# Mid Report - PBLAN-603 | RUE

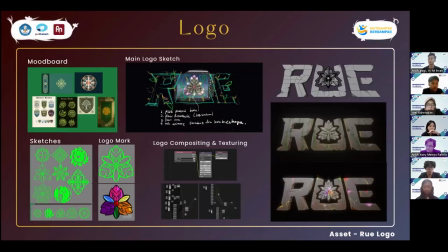(16:40)
Okay, thank you, Ayu. Okay, for the concept logo, we begin with an extensive mood board and sketching page to establish a strong visual foundation. The final logo mark incorporates organic elements like roots and leaves,
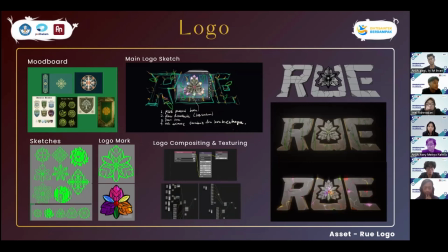(16:57)
which are brought to life through detail compositing and texturing in Blender. Next.
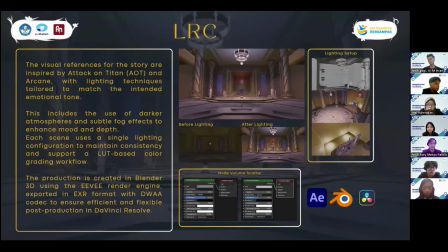(17:06)
Stylish for LRC, we influence our visual style is heavily inspired by the atmospheric storytelling of Attack on Titan and Arcane.
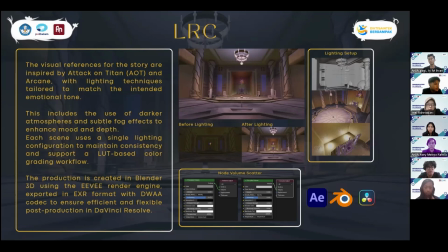(17:20)
Lighting strategy to achieve this, we utilize Blender UV engine. We implement not volume scattering to create subtle fog and a darker, more emotional tone.
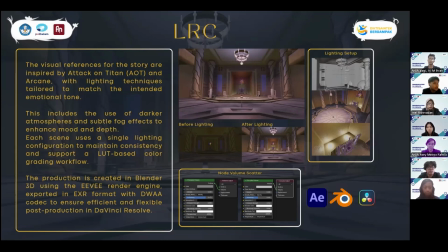(17:35)
Consistency by using a single lighting configuration for per scene and load-based color grading workflow. We ensure visual consistency across the entire production.
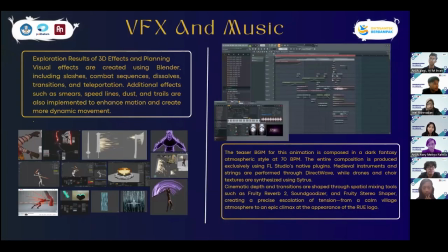(17:49)
Next. For the VFX and audio production, VFX for the action sequence, we develop custom 3D effect include combat slash smears
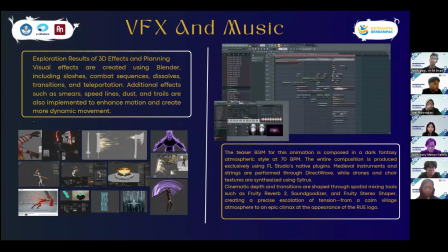(18:04)
and speed line to enhance the sense of dynamic motion. Next. Okay.
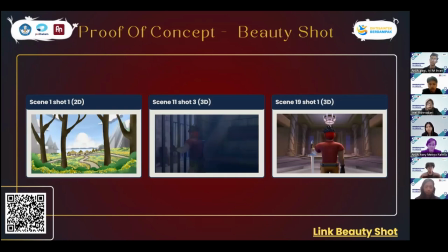(18:14)
This is a beauty shoot for the teaser. Okay, next.
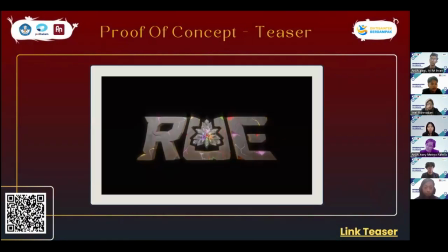(18:23)
This is a proof of concept. We have successfully produced a beauty shot and teaser concept for the final animation of RUE. Okay, next.
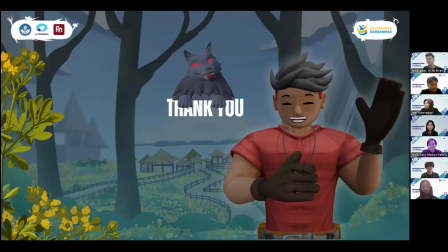(18:38)
Okay, next, Aji. Oh, okay, everyone. Thank you for the present about our project, and there is all of about our project rule. And thank you for watching. We will finish. Wassalamualaikum warahmatullahi wabarakatuh.